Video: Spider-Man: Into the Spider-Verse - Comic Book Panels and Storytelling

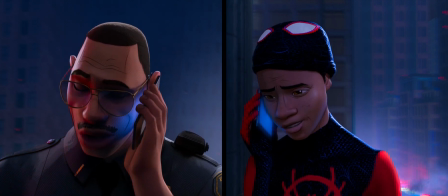247s
This scene resolves the tension that was left in the first, and the composition matches the story.
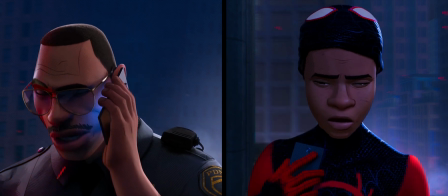252s
The shot on Miles' dad holds, the divider wipes away, and Miles appears in front of his father. After his growth, Miles resolves the tension.
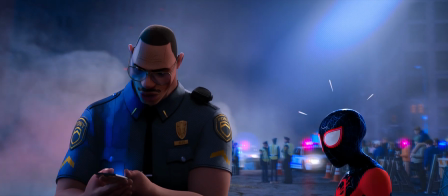262s
It's Miles' growth that is central to this divide, and it is Miles, newly empowered,
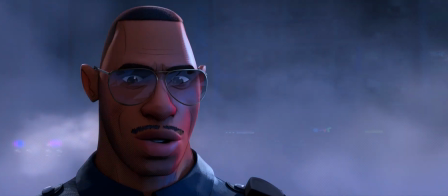266s
who appears in the same frame and discards the barrier between father and son, and so the two share a frame,
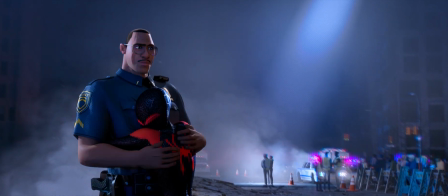271s
united. Thanks for listening. If you liked this, I encourage you to like this video, and if you want to see more, you should subscribe to my channel.
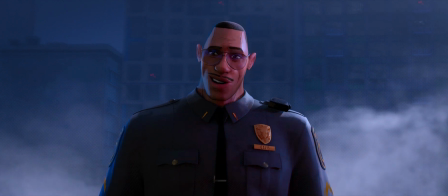280s
If you have comments or suggestions for future videos, leave them in the comments below, or find me on Twitter at CriticalDroll.
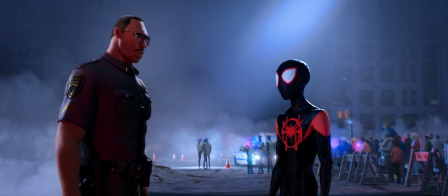286s
Thanks.
But we're just gonna have to agree to disagree.